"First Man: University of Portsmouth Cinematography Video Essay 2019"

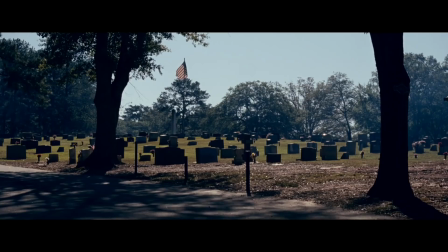0:00 What are the chances you're not coming back? 4. Those kids, they don't have a father anymore.
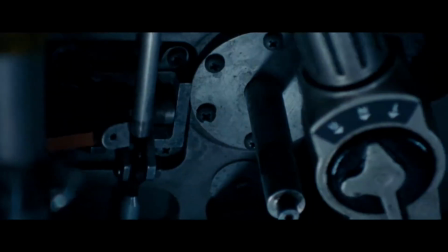0:05 3. So you're gonna sit the boys down? 2. And you're gonna prepare them for the fact you might not ever come home.
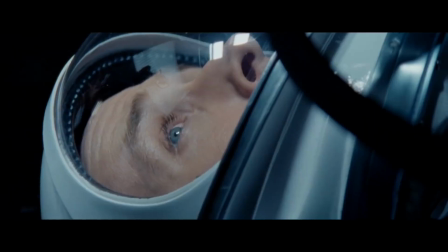0:11 1.
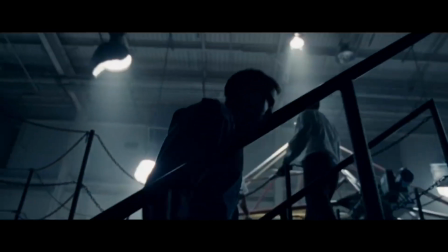0:16 First Man, the story of Neil Armstrong's journey to becoming the first man to step foot upon the moon and the personal experience of the mission.
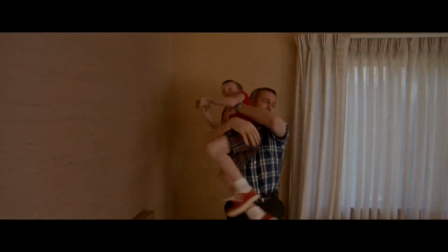0:24 Directed by Academy Award winner Damien Chazelle, most well known for his work writing and directing Whiplash and the much-loved La La Land.
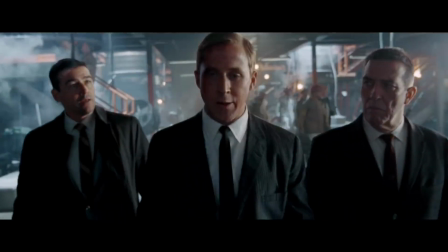0:31 Working alongside Chazelle was another Academy Award winner and cinematographer Linus Sandgren,
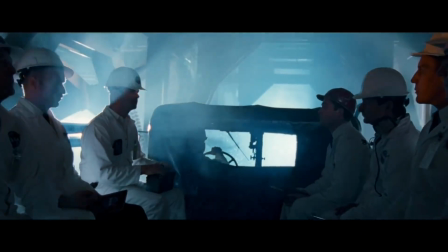0:36 the man responsible for the visual masterpiece La La Land and, in my opinion, First Man.
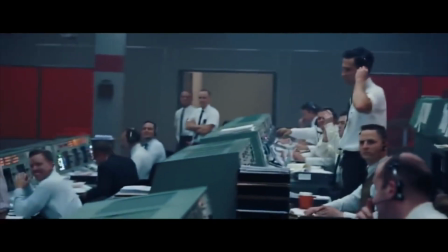0:42 In this video, we will be discussing and breaking down a short 30-second clip about the true story of Neil Armstrong, played by Ryan Gosling, losing control of the Agena spacecraft. In this clip, we will be looking at the 4 main cinematographic elements, which are camera, design, lighting, and sound, and how these certain techniques are used to connote and intensify the scene.
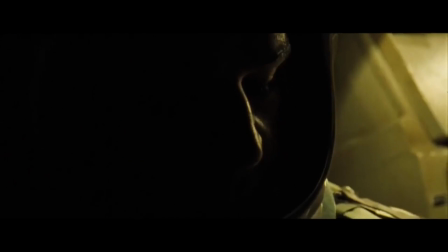1:03 Here is the 30-second clip.
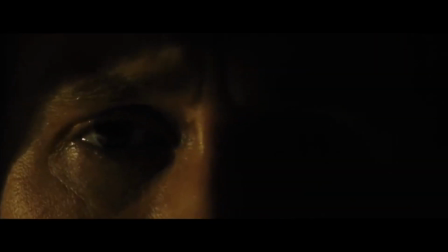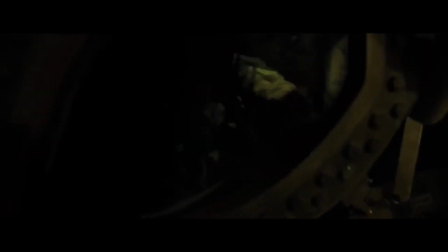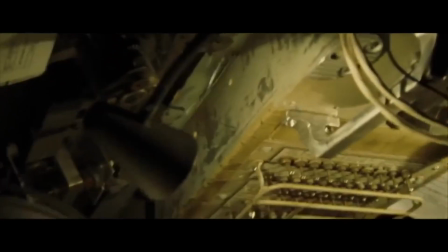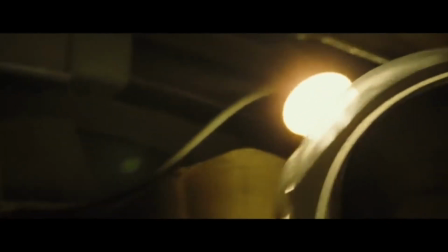Cycle the Agena. Turning it on, turning it off.
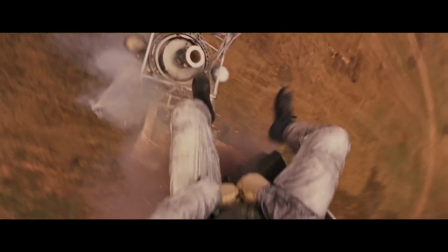1:35 Damien Chazelle wanted to shoot a lot of the film as point of view, so the audience could see what it was really like for Neil Armstrong.
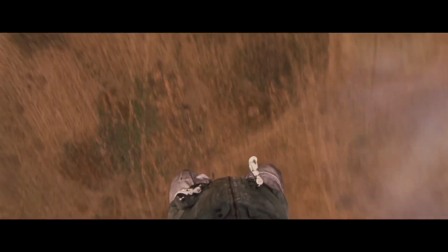1:42 Throughout the film, Chazelle and Sandgren used some outstanding point of view shots.
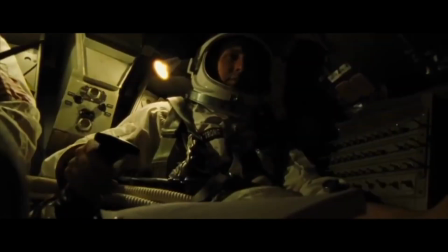1:46 This sequence is no exception, as Neil Armstrong goes to move the joystick.
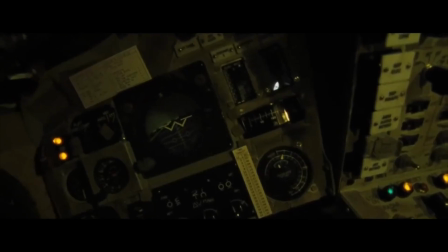1:51 To correct the spacecraft from being on a bank, we see 3 point of view angles within the first 10 seconds. These are the joystick, the altitude indicator, and the window looking outside.
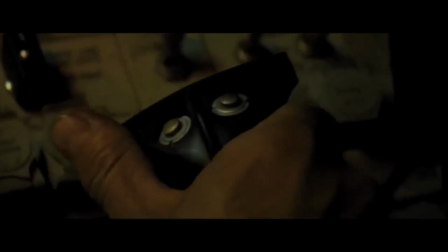2:03 These 3 shots are connected and motivated by the close-up on Neil's eye movement,
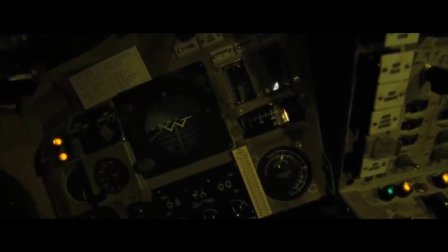2:08 altogether creating a more immersive and personal feeling, quite literally putting the audience in the eyes of Neil Armstrong and seeing what it was really like.
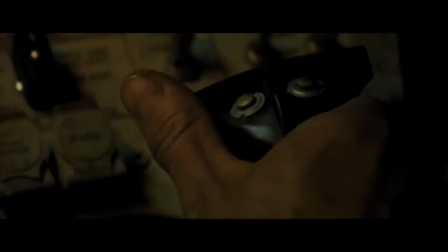2:18 The change from mid to close-up with a shallow depth of field on Armstrong's eye also serves another purpose,
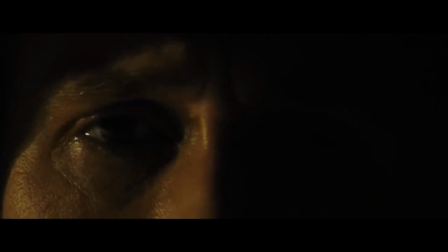2:25 which is that it shows his tense facial expressions as he concentrates on correcting the spacecraft.
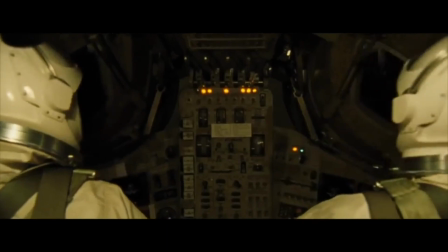2:30 Overall, showing the intensity and precision needed. As the Agena begins to spin out of control, we see objects rapidly thrown on the roof.
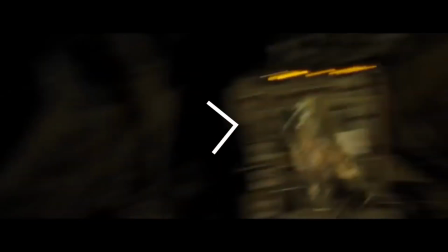2:39 Another point of view from Armstrong's perspective, a fast pan following one of the objects crash into the wall,
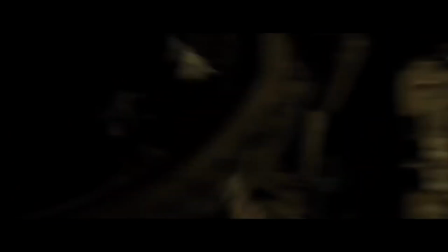2:44 also revealing a concerned co-pilot, Dave Scott, played by Chris Abbott. This signifies the force and violent nature of the spin.
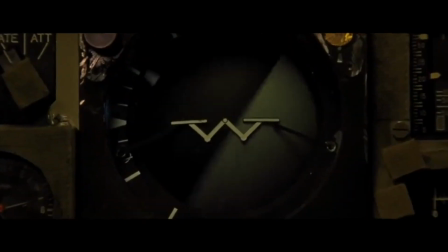2:51 Other techniques used to connote this was the camera movement. Looking at the shot of the altitude indicator, as the Agena begins to spin faster, the camera begins to shake, once again showing the aggression and danger of the scene.
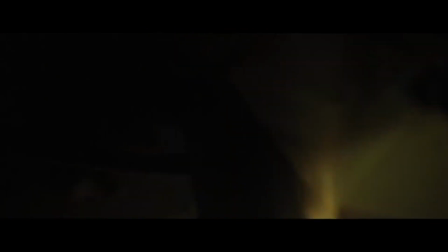3:03 This can also be seen in the following shots, as the astronauts are pushed back into their seats, and the camera movement also reciprocates this,
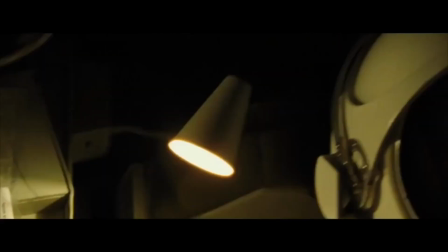3:11 as the camera is quickly tilted, showing us the force and giving the action in the shot more of an impact to the audience. The most critical shot in this clip, in my opinion, is this one.
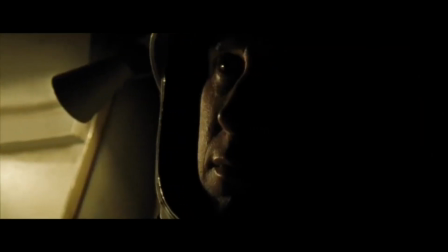3:23 Armstrong is looking outside the window trying to analyse the situation that is unfolding.
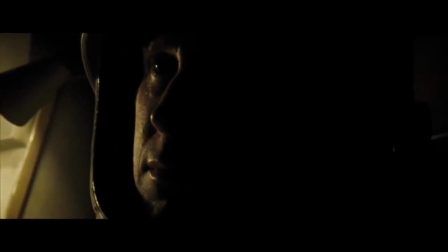3:27 The unique framing makes the picture resemble the altitude meter in the previous shot.
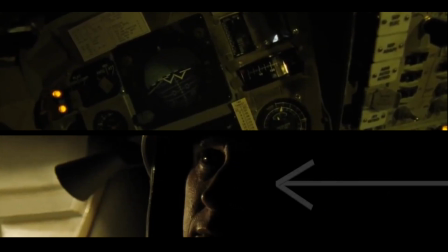3:32 On the left half of the frame, we see the interior of the spacecraft and half of Armstrong's face.
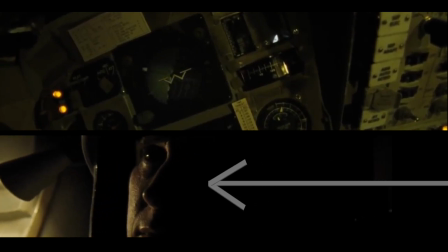3:37 On the right side of the frame, we can see a lot of negative space. As the shot develops, we are going from left to right, dipping into the black.
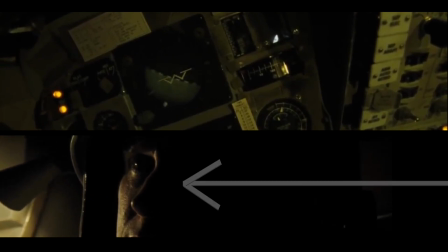3:45 This tells us, the audience, that the situation is not improving, and we are realising this as Armstrong does.
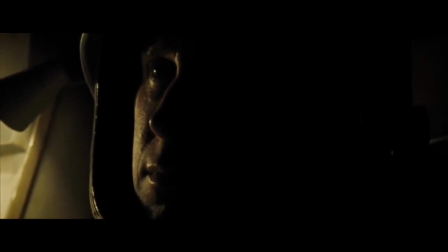3:52 Therefore, keeping with living the moment through his eyes, as Chazelle intended. Another key element to making this shot work is the lighting.